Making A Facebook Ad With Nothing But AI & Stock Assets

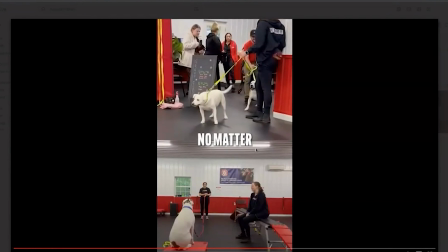(20:39)
Every time I give you feedback, you're like, you're implementing on it. So I love that. That's perfect, dude.
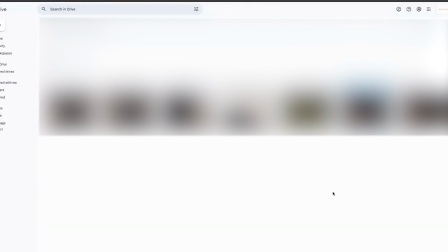(20:44)
Honestly, you crushed it. Yeah, that's great. I would launch them as is. I wouldn't do anything else. Can I ask like 2 questions on that? This could be my like part of perfectionism, but I feel like the call to action timing is a little like out of sync with the voice because like we had to change the script where like when the voice says like get the,
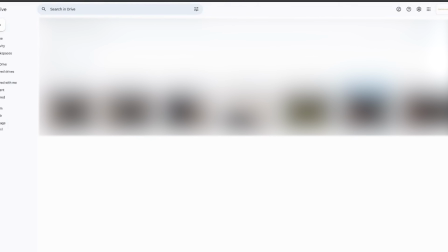(21:03)
it's kind of like too late, like it's already like shown like the like I don't think you noticed it, so I guess it's fine, but I kind of got annoyed by it. And like the second thing is I don't love the testimonial pops.
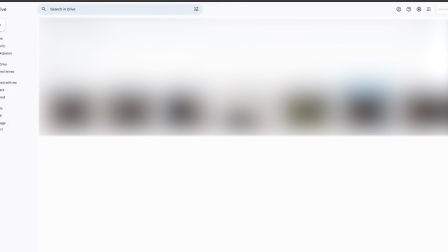(21:20)
Like that was kind of Julie's idea on like Tuesday, and I feel like my editor couldn't. This could be just my retardation, but I feel like my editor just couldn't like do them like in like a very smooth way. I love like to scroll down a lot more personally, but like if you want to be a perfectionist, can you fix it?
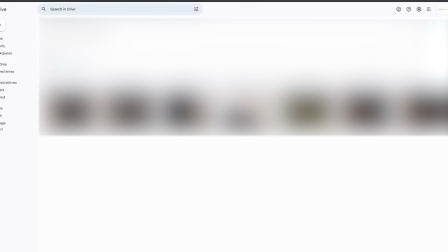(21:39)
Yes. But right now, I would say we're at a stage where probably published is better than perfect. I honestly think like it wouldn't dramatically change your results is what I would tell you. Like I think I'm looking into these ads and they're to my standard, they're good enough to be launched.
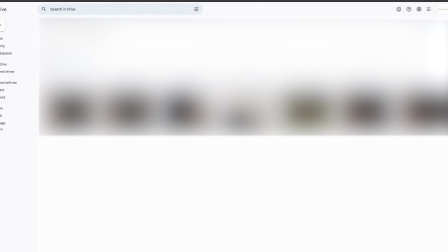(21:55)
Okay, but like, do you feel like they are something to be fixed, or they are fine? And do you feel like the pop-in section could be better executed, and if so, how? Because I would like to get better, you know. Okay, yeah, I feel like the pop-in section could get better.
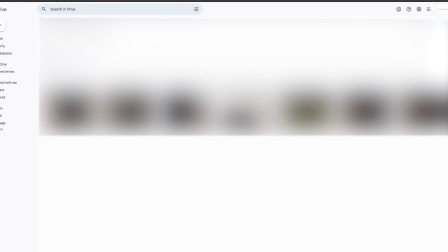(22:12)
I could look at it. What I'm telling you though is, I just feel like you'd be wasting time by trying to make this better. Okay. You're gonna go for like a small incremental perception, like barely perceived, I think, lift. When I say good enough, it's not that just like, well, that's fine. That's fine.
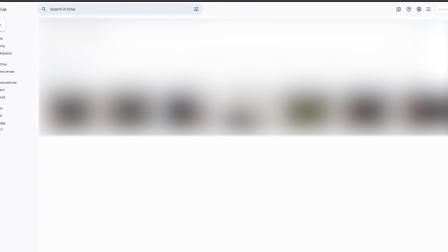(22:27)
You can launch them. No, it's like they're solid. Is what I tell you, Ozzy. Like I would launch them. Yeah, I 100% understand. The thing here is like, I'm teaching how to do these things like step by step to my editors through like
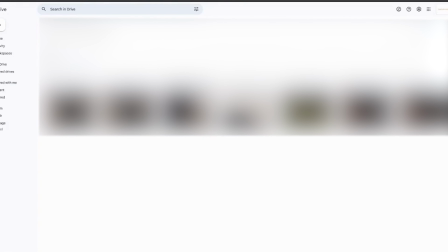(22:42)
humongous painful processes, and like everything requires like 4 feedback sessions. So like if like I understand output wise, like they're fine to publish, but for like skill set wise, because like I don't just like give a brief and like they execute, like I can execute like all these things,
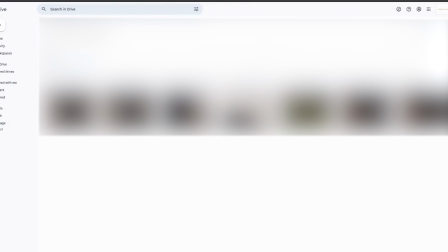(23:01)
and so if anything could be better, like you know, I would like to
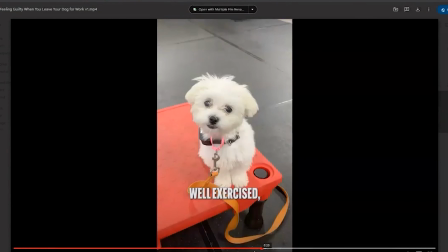(23:13)
also like another tangential question to that. So you can't watch this.
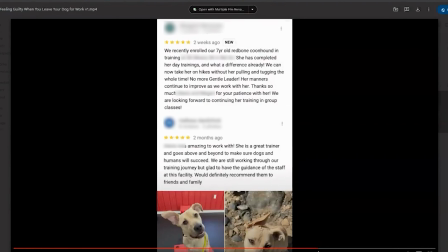(23:19)
It was more about, well, yeah, obviously this bit that I told you in the first video was just like too long.
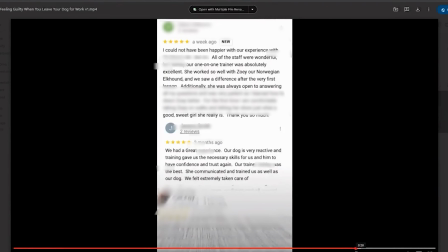(23:24)
No audio. Yeah, no audio. Gotcha.
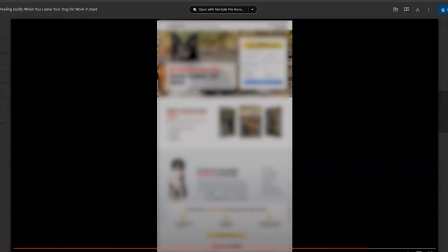(23:26)
Yeah, that one, like definitely I would tell the editor to rework that, just because it's what we need to let what you're doing well, especially at the start and in most of these videos.
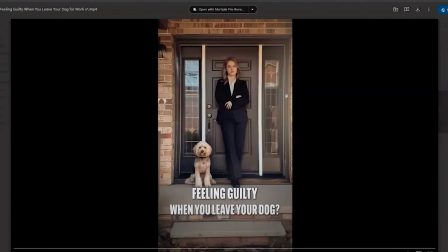(23:35)
Like, look, right now we don't even have to count to 1 second and there's already a cut.
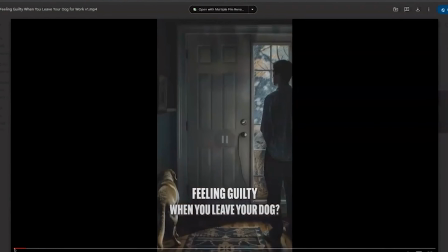(23:40)
Like, look at it. Right? This to me, this is a cut. The fact that it's zooming in, there's an effect. Cut.
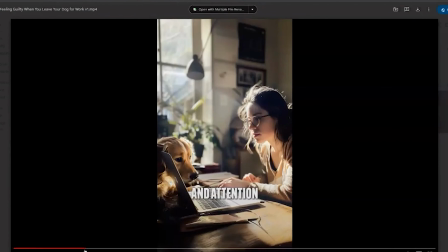(23:50)
Like there's more than 1 cut a second, which is perfect for like the TikTok style of ad pacing.
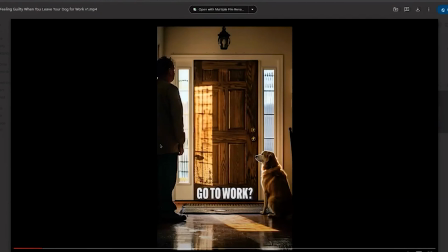(23:56)
Like you're going fast. But it's just like in cut.
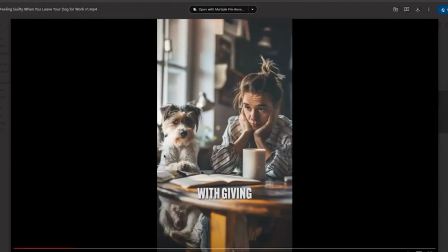(24:02)
Like there's just so many cuts. There's more than 1 a second. He's averaging 1 every like 0.75 second or something. So that pacing is just like, that's what helps with hold rate. Holding something through the video, holding someone through the video is just, it's engaging. It's good for the brain. I mean, arguably it's bad, but
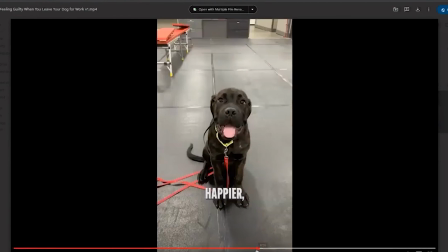(24:23)
yeah, honestly I'd say like just rewatch your videos, because in 3 of those I spotted like just black bars top and bottom.
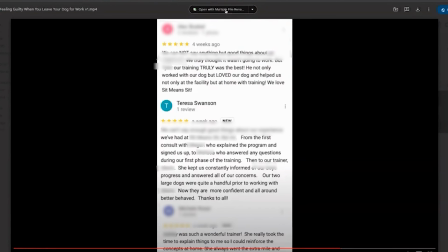(24:29)
So just making sure the things are like just cleaner. Here, fix this one.
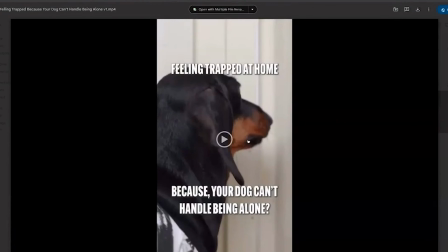(24:34)
Besides that, I mean, I'm trying to nitpick and stuff, but can I give you like an opportunity to nitpick something?
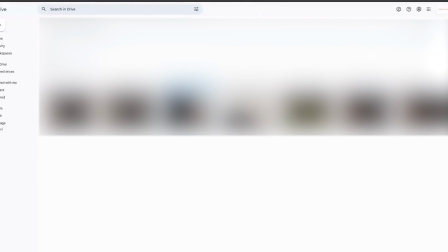(24:41)
And again, this is another autistic question, but bear with me.